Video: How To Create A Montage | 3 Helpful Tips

Even if the 2 clips aren't chronological, you're actually giving them a natural sequence.
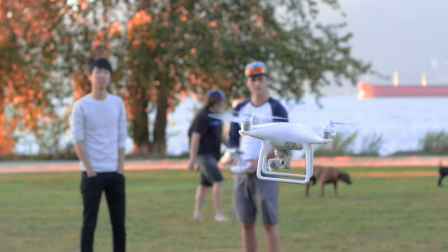By providing these kinds of sequential similarities, you're almost telling a smaller story without words, without dialogue.
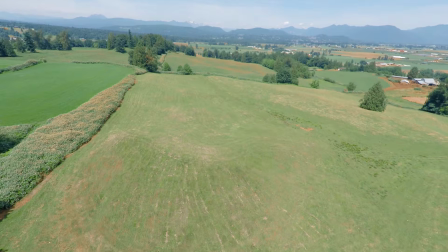It's all just there in the visuals. And number 3, be selective. Ask yourself, is each shot helping to add up towards the end goal? I love Alfred Hitchcock's explanation of montage.
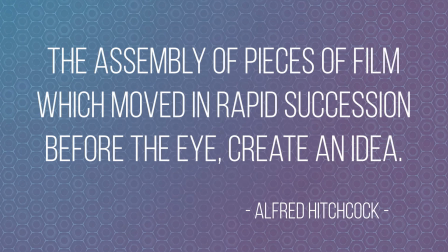The assembly of pieces of film, which moved in rapid succession before the eye, create an idea. So here's the question, what's your idea? And what I mean by that is, why are you even telling this story in the first place? And how are the clips that you're choosing contributing towards that? Later on in that same interview, Hitchcock would go on to say that 2 or more pieces of footage put together give more meaning than any of those 1 clips in isolation.
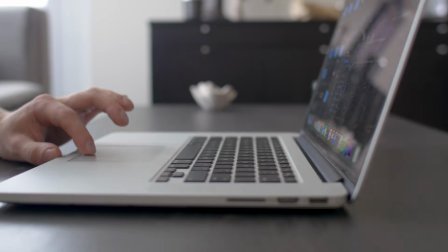Whether you intend to or not, every time you put multiple clips side by side, you're saying something much bigger than if you just played any of them alone. And people are hardwired to search for that meaning.
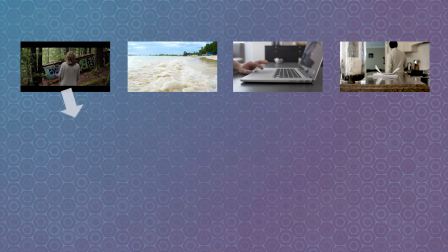If you put together a bunch of clips that are pointing towards different things, different tones, different meanings, then your audience is still going to search for that meaning.
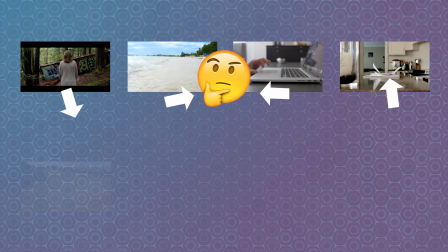But if there's none there, they're going to be left confused. But if you put together a bunch of clips that are all pointing towards similar things, a similar tone,
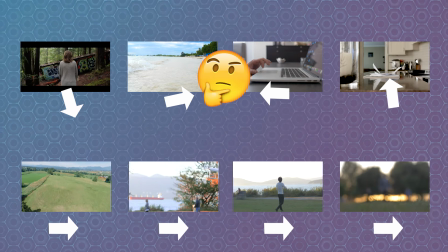even just a similar feeling, they're going to feel like the whole thing is cohesive. Your video is going to feel like it's supposed to be that way. Everybody's got something that they want to say, so ask yourself, what do you want to say? What's your idea? I hope you guys found this video helpful.
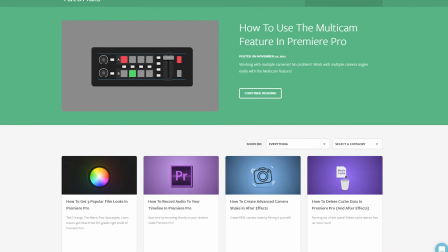If you did, we've got tons of other tutorials on Premiere Pro, After Effects, and even filmmaking in general. It's all over at motionarray.com. Thank you so much for watching, and I hope to see you in the next video.